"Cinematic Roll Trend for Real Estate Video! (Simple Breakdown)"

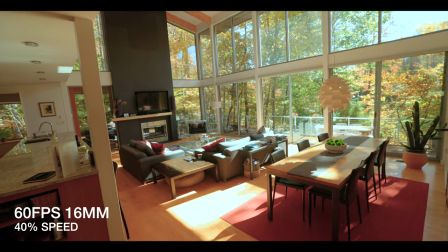So this will be really, really simple, just like your normal push in movement. You're going into a room or something and you're just going to be walking like
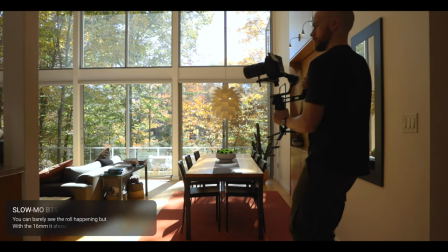normal with a gimbal and rolling at the same time from left to right or right to left,
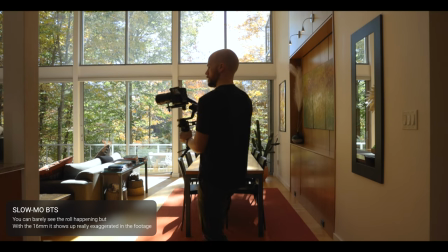depending on what you prefer and what looks cooler for that specific shot. So really, really simple.
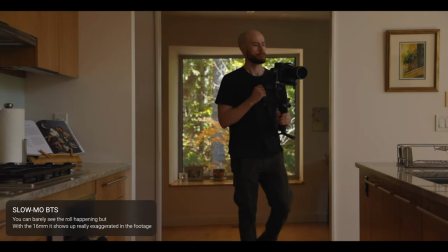You want to do the roll movement pretty slow. But once again, I'm going to be picking up the movements a little bit faster than normal because I'm filming at 60 FPS.
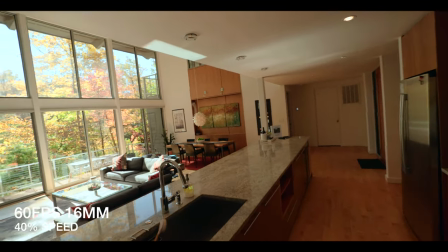So that one's really, really simple. Just walk straight forward, keep your composition locked on like normal and add the roll.
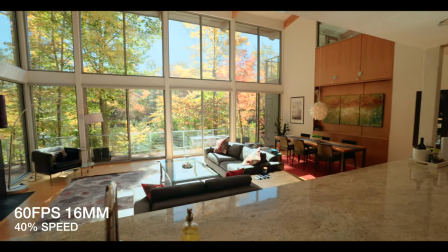That's it.
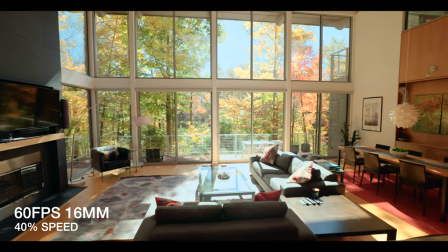All right. The third application that I think is actually really cool is what I'm going to be calling the push up and roll shot. And no, it's not a full body workout technique. It is a camera movement.
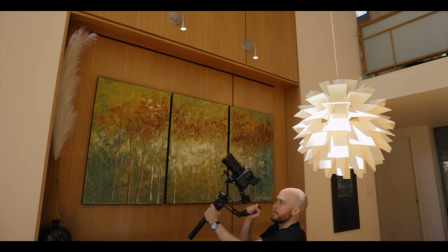So this one's going to be totally different than a lot of stuff i normally do but i'm going to be tilting the camera straight up pretty much and pushing up really close to
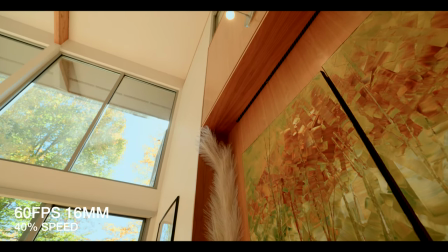a wall if there's a really cool wall feature like lights or a you know feature fireplace or something you can have the camera real close to it shoot super wide even and have it focused on the wall so as you go up and roll at the same time it can just create this really cool kind of FPV look to show the detail of the wall,
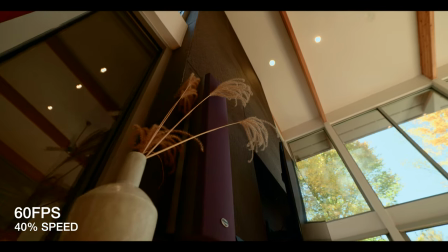which is super unique. So for this, in order to get as much distance as possible,
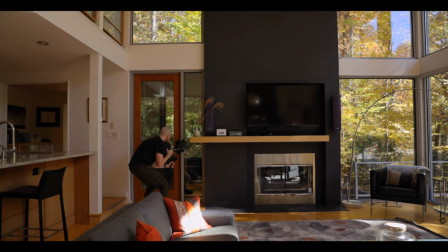you're going to have to start kind of bent down with your knees and move up slowly and
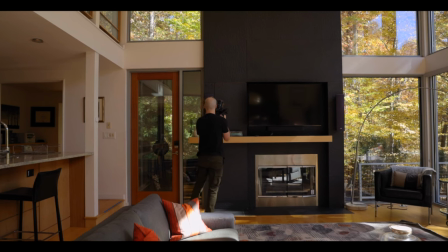push up and then extend your arms as far as you can to get the biggest movement possible.
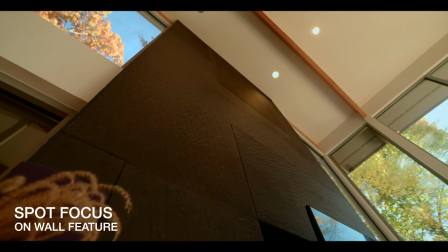Once again, if you do this a little bit faster, since we're filming in 60 frames per second, you can slow it down and have plenty of space to work in the edit.
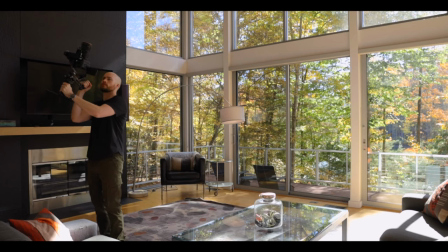And with this kind of a weird movement. It's a lot easier to get that movement smoother if you're going faster.
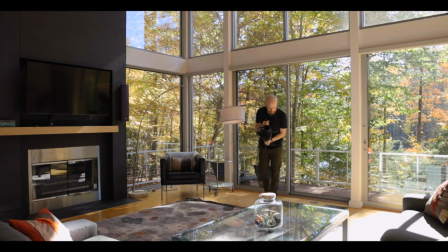So that's it. This one is a great one for wall features that are interesting, fireplace features that are interesting, looking straight up through trees or something.
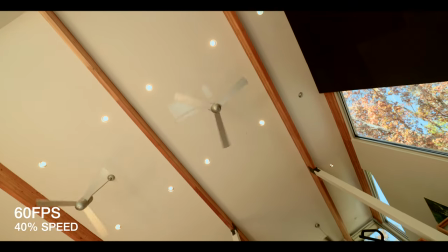That could work great too. Maybe there's something outside that's tall and you can get a unique shot.
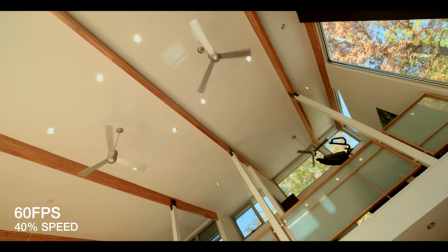Or even if there's a really interesting ceiling, this can work great too. So that's the three shots. Now let's talk about a few use cases and ways to implement this into your normal videos.
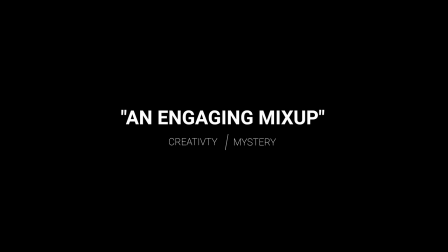So the first thing, I think these are great to mix up a normal video by adding a little bit of diversity, a little bit more creativity somewhere in the video. It's really easy to overdo it, so definitely don't use too many in one video, but transitioning from one shot to the next, transitioning from like a parallax shot to some spinning drone shot or something, this can kind of tie them together really nicely.
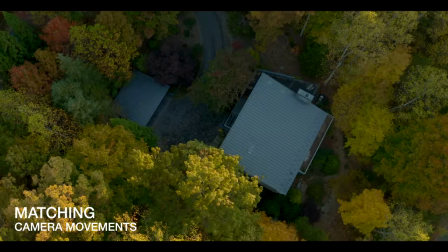And basically just add a little bit of a sense of the unknown to your viewers viewing experience.
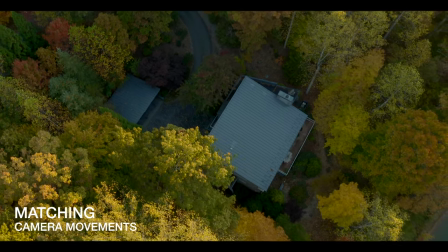Since it's not really the type of shot they're going to be expecting in a real estate video. And I think these are really cool because in normal cinematography using a Dutch angle which is like your horizon line is going to be something like this or this depending on how messed up the situation is. Basically it signifies that something is wrong and it's not something you really notice as a viewer in normal movies and stuff,
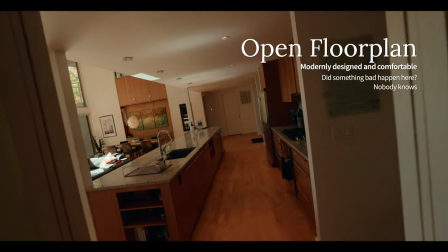but it's a way for the DP to show that something's wrong and mess with your subconscious because you start to,
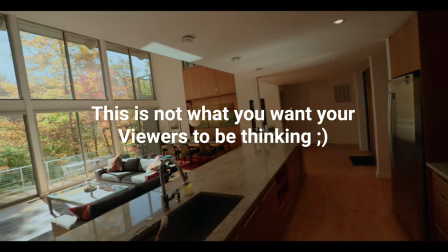everything you're watching starts to feel a little bit off.
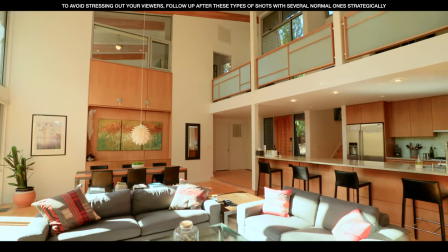So for me personally, I would use these very sparingly. Maybe have like one wide shot pushing into a room, doing the little shift,
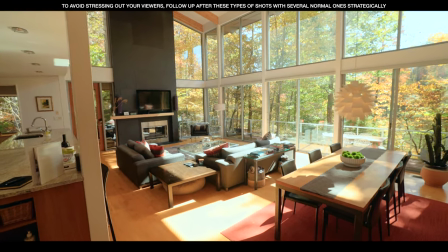and if it's somewhere in the middle of the video just to kind of re-engage the viewer and make it a little bit
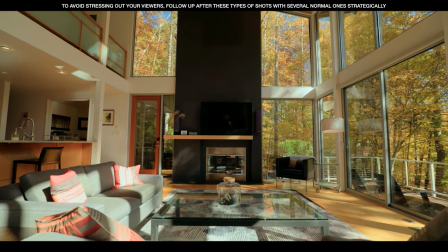unexpected and more interesting to try to keep them watching the video and not know exactly what's going to come next. It's kind of a nice little surprise if it's not overdone.
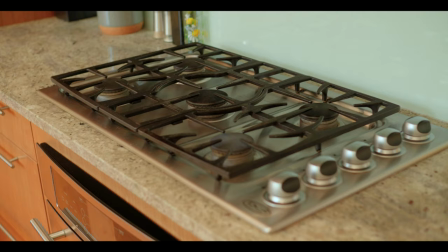Also, I think using these for detail shots to do something that's a little bit more creative and dramatic is totally fine because those are more artistic and stuff anyways.